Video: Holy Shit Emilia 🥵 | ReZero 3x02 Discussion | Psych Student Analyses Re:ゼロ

Right, friends, I've eaten a little bit. And got the episode right here on the screen.
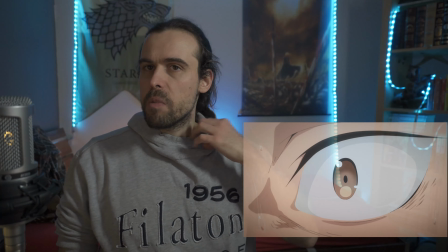We're gonna look through it a little bit advanced speed, as we do. I'm gonna highlight some art, talk about a little bit something on ReZero.
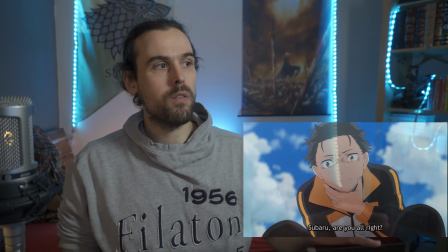I do love how we're, I said that in the discussion originally, I do love how we're kind of almost as if the world is on his entire shoulders.
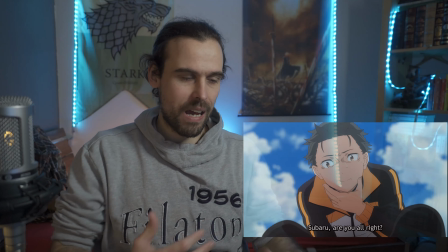How the sky is oppressive in a way and he's leaning down. Seeing his face here, the way he's slumped over.
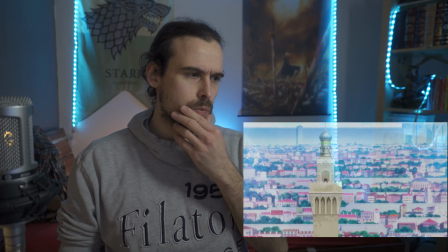Talked about this, the artistry is really nice, right? How we show the entire city landscape.
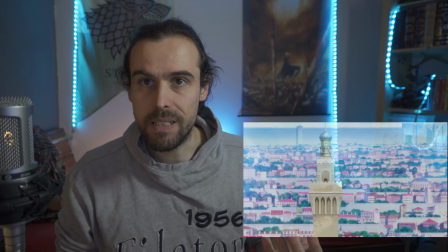To be fair, the city design is amazing. The city design is really cool.
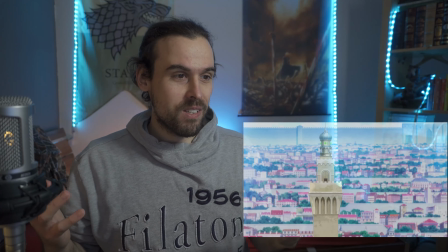It's one of the highlights of the entire arc that there's this city which is like on different elevation levels,
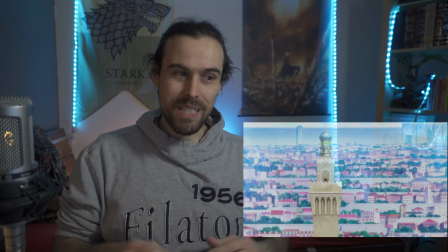is like the sloping down basically into the middle. And we do have the control towers.
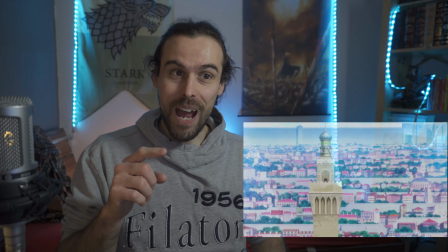We have to take note that these control towers are actually here to control the waterway.
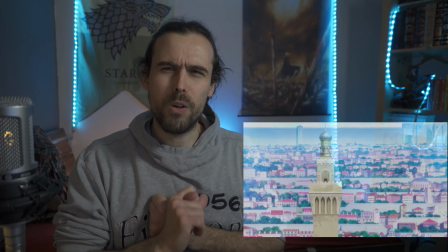So if Ceres is in one of those towers, first of all, why is there not more guards that actually take care of those towers?
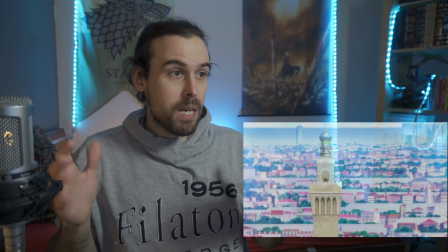Maybe that is a wrong assumption by me. Maybe this is not one of those towers, but I feel like it's one of those towers, right?
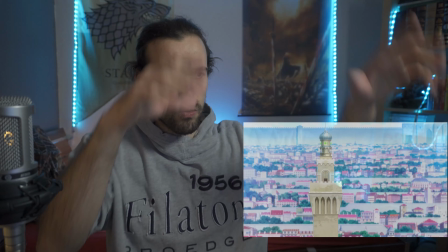Especially with like the crystals that are up there.
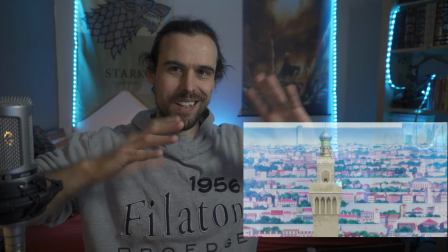The way the tower peaks up, right, and is like in the middle, like slightly to the left side of the frame.
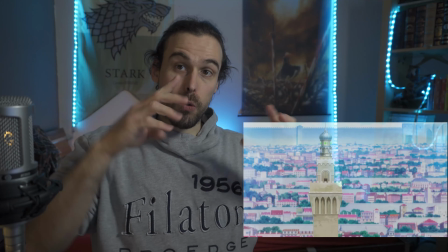You do have that nine square grid that artists oftentimes use,
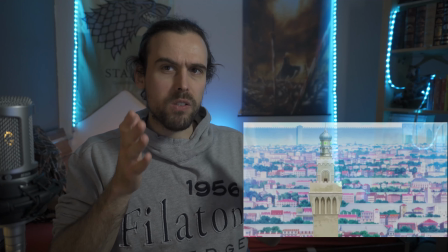or photographers, where it's like you don't want your main subject or your main object of the shot to be right in the middle.
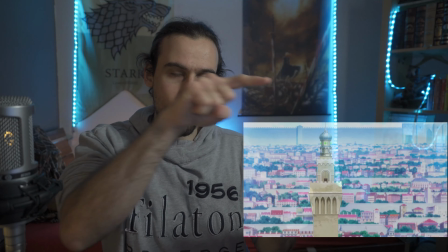You want it to be at the borders of the middle square.
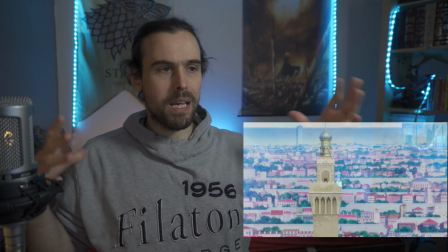It can be in other squares as well, right, to make it interesting in terms of like what you want to do with the composition.
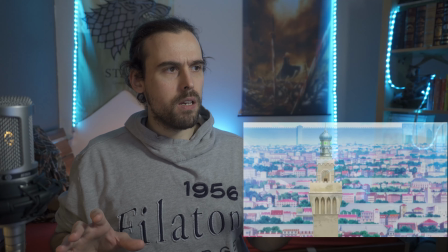This could also be very well applied. I think you could even apply the golden ratio to that, right?
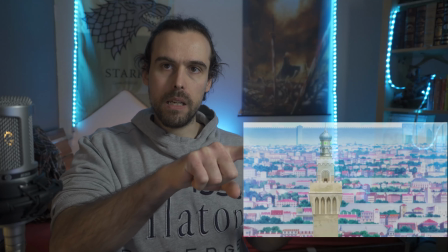Like with the and how busy a scene is, and the busiest place of the scene is the tower,
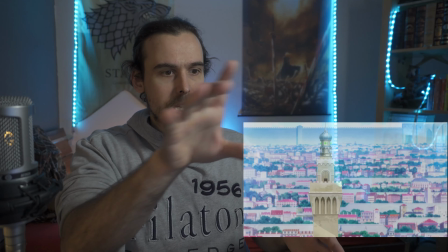and everything around it gets progressively less busy. That is a really cool shot.
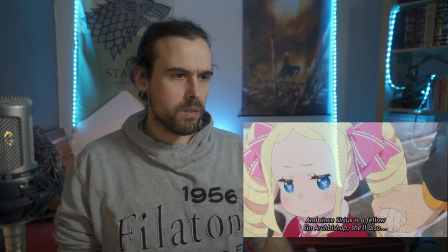And he's flashing back to the Gospels and everything, to Betelgeuse. I do love this, right?
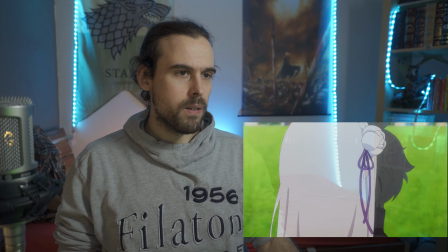Great shot. He's going past Emilia right here. Boom, and she's following him with her head, right?
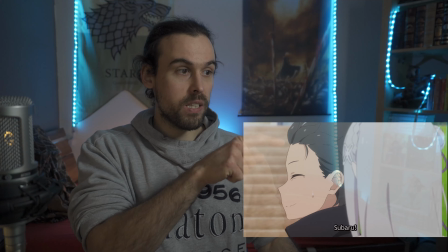She's out of focus, he's in focus.
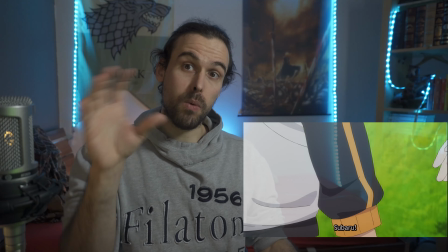Great way to just kind of stay with him basically in the scene while still showing who is he running past, who is like the second part of the scene.
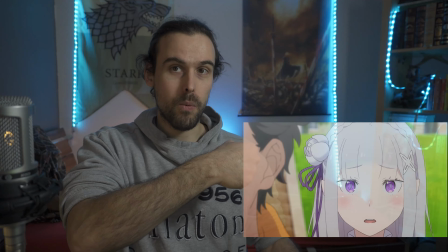And then the hand goes out and it's like, wait a minute, right?
Take care.
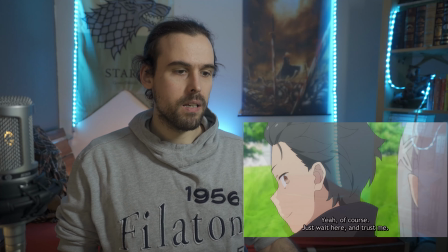Don't do anything reckless.
And he's like, just wait here, trust me, I'll protect you myself.
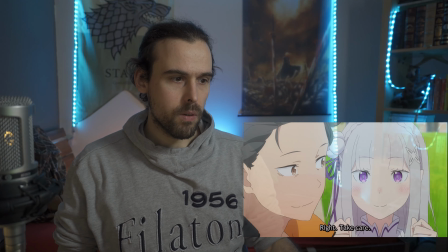And we do have that little flushed face and whatever. Yeah. And there's less anxiety, right?
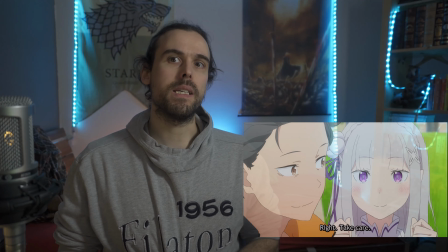There's more trust, there's less, no, let me do that, or I want to know, right?
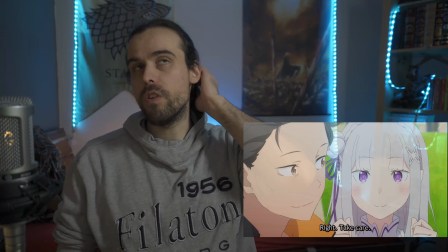There's this immediate, I trust you to do your thing and it's gonna be all right, and I'll ask you later.
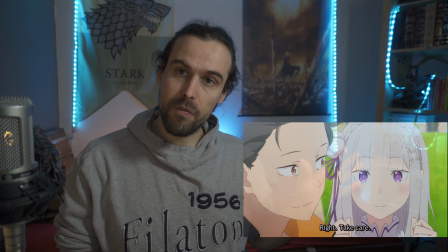I want to know what is happening, but if you don't want to involve me, go do your best.
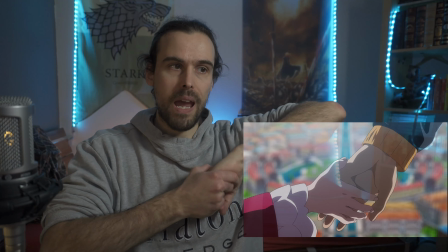And we go with Beako. I love this shot with the hand in hand in front of the entire city with the plaza in the middle.
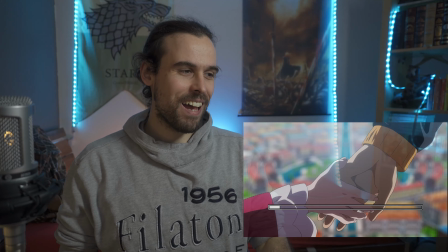That is the OP, sorry. I just, all right, okay, we start with this OP analysis. A little bit of a framework before we go too deep into it. We start the episode, obviously we have OP, ED. I'm analyzing OP, then I'm analyzing ED, and then we're going into the parts of the episode. That would be the best way to go, I feel.
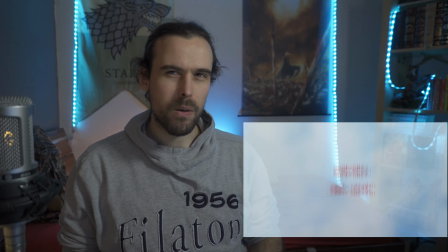Obviously, I don't think we can listen to the OP without it being flagged, but it might be flagged and accepted.
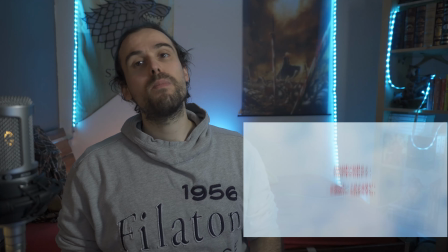So here's what we're gonna do. I'm gonna watch the OP and the ED right now. And maybe we're even gonna do that in a separate video, and you can check that out individually.
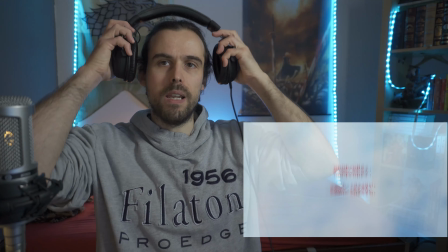Right. I think we're gonna do it like that. Yeah. I just have to cut out a little bit something. That's not a big deal. All right, and we are back from the OP and the ED. Go check it out if I have it already up and it's ready. I don't know if it's ready, but if it is, maybe it's gonna be linked right there.